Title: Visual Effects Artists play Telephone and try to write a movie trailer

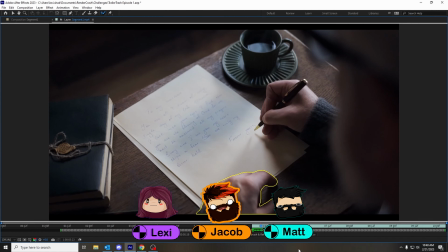Also, I was about to ask you, how much experience do you have in the VFX world, Lexi?
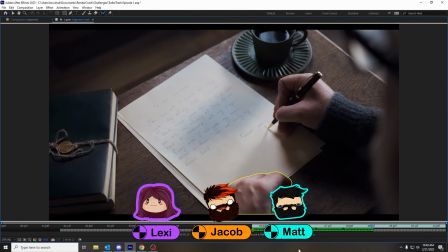Like -12. No. Like a pinky toe.
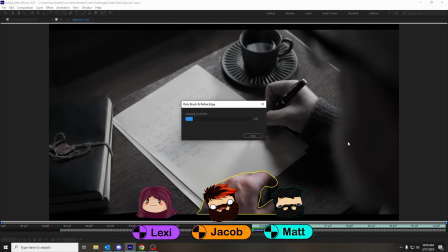I don't even know. How long have you been working in the VFX world? Less than 6 months, I think.
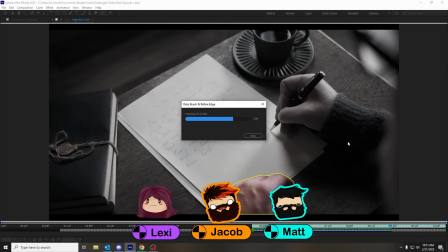And for reference, Matt, how much experience do you have in the world of VFX?
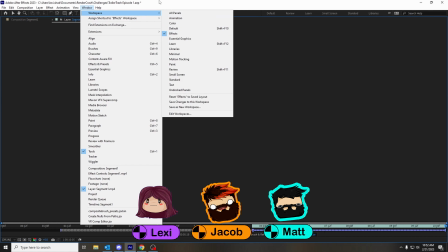Well, when I was a young lad.
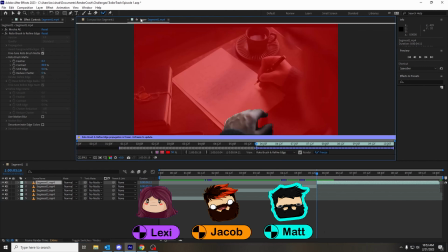Stone and chisel. Yeah. I have well over 2 decades of experience.
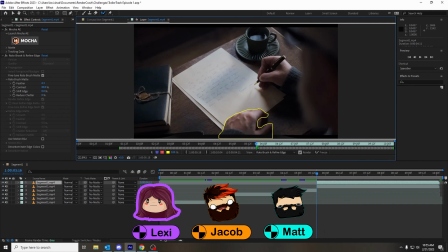Yeah. So basically, since I didn't know how to read, and Matt was doing VFX, so
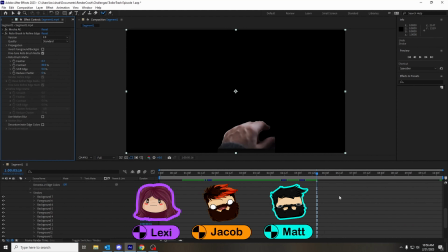that's basically it. But that was good filler over my random crap that I'm doing here.
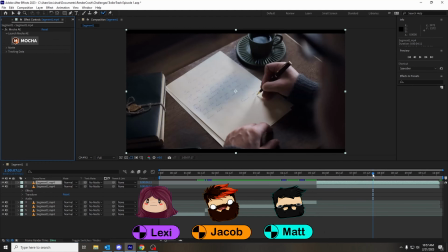Maybe I just added this clip twice because this looks like the same sort of stuff. I don't really know what I'm doing.
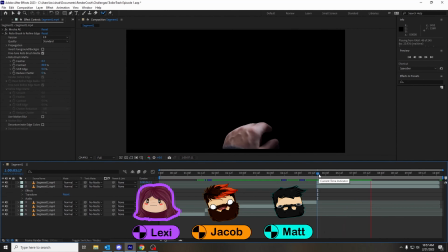So I messed around with that for quite a bit, and then that's when I eventually called over Sophia to help me track in something.
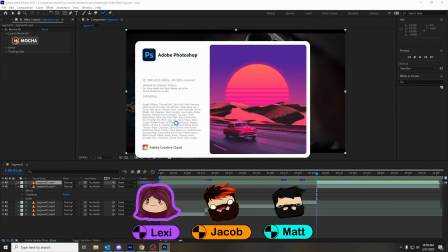So I will add that little bonus piece.
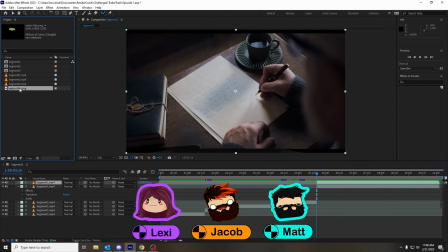So here, finally, we're getting to the part where I want to add, and it's really dumb that I took all this time just to add this.
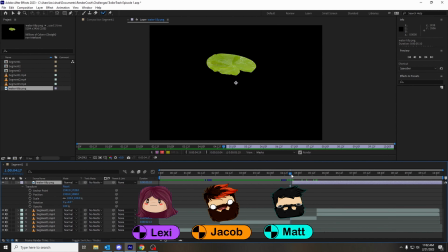It's a little water lily pad, so I had to make sure that I got the transition right.
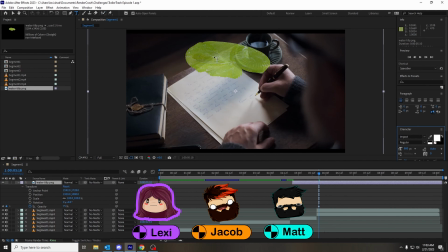She's a frog. No, that's not where that's going, although that was a good guess. So had to mess around with my little leaf thing and put it where I wanted it to go.
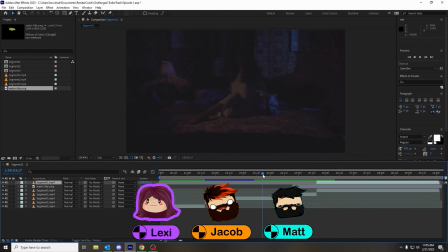Kind of make it look a little bit more like it was on the actual paper.
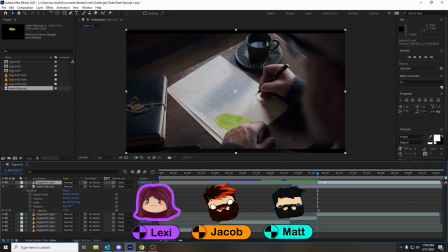And of course put it like underneath his hand because it wouldn't just be chilling out there.
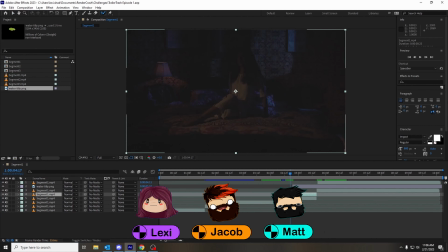So that was also a process. But basically, that's pretty much what I did.
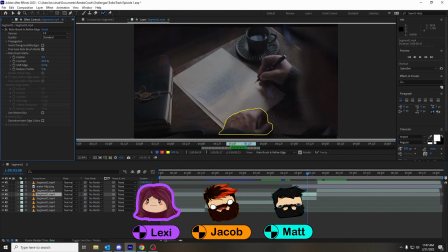Nothing too crazy there,
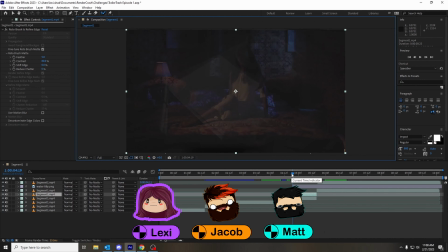but I did have to fix my roto because you could kind of see on the fade in that the hand was coming through, and I didn't get that originally. So had to kind of fix that. And yeah, it's basically just alluding to the next little bit that will happen.
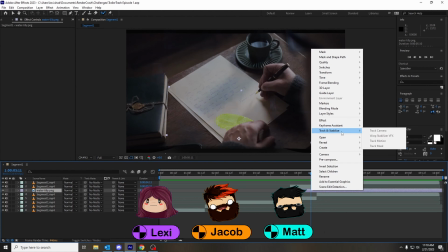So I don't really have any more commentary. This is just me playing it over and over and over again.
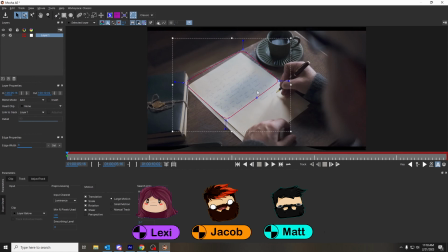And then this is when Sophia was helping me. And she was explaining stuff. Were you planning on tracking the little lily pad to the paper?
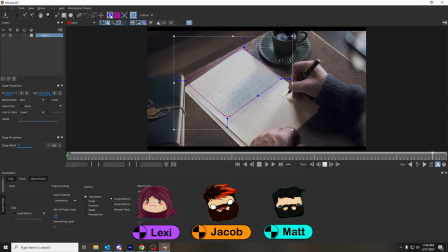Yeah, well, yeah, because the guy's hand moves to right and they kind of zoom in. So yeah, it was like flopping all the way around. So she was kind of explaining to me, you know, when you turn on or off certain, whatever the heck those things are at the bottom.
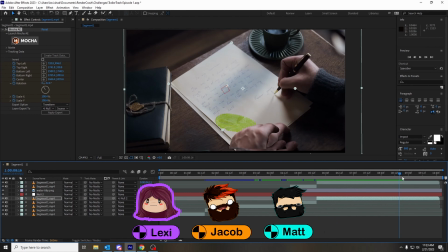So I think the first one we did was a little wonky, but I think this ends up being the one that we fixed.
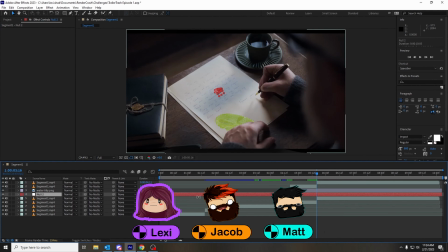And it's not great, I'm gonna be honest. It jumps around quite a bit, but it's better than it was.
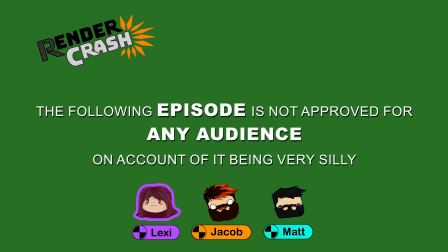So there you go. So could be worse, but that was pretty much it. Hey, I have a question for you, ma'am. I see this leaf. I see this lily pad. Mm-hmm. And she's not a frog.
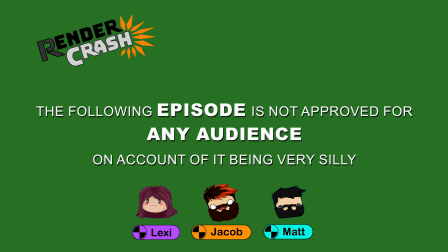She's not a frog. No. If she's not a frog, but she is waking up scared in the middle of the night, how did we get to my prompt? You'll see. I will see? Yeah. Okay. So, yeah. It's about to get spooky. It's about to get very, very spooky. So we're just setting the stage right now.
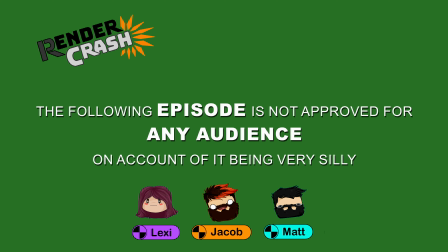So Matt, if you don't mind, we have it pulled up what prompt Lexi gave to me. Which if you I'm just going to say it out loud. My prompt was from Lexi.
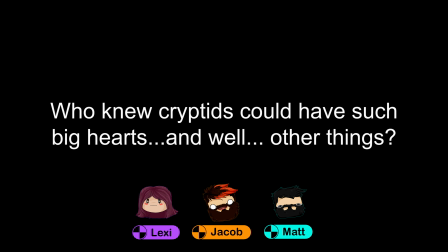Who knew cryptids could have such big hearts? ... And well ... other things. And I don't know what had happened in the time that I had given the thriller that chillers to get to this point.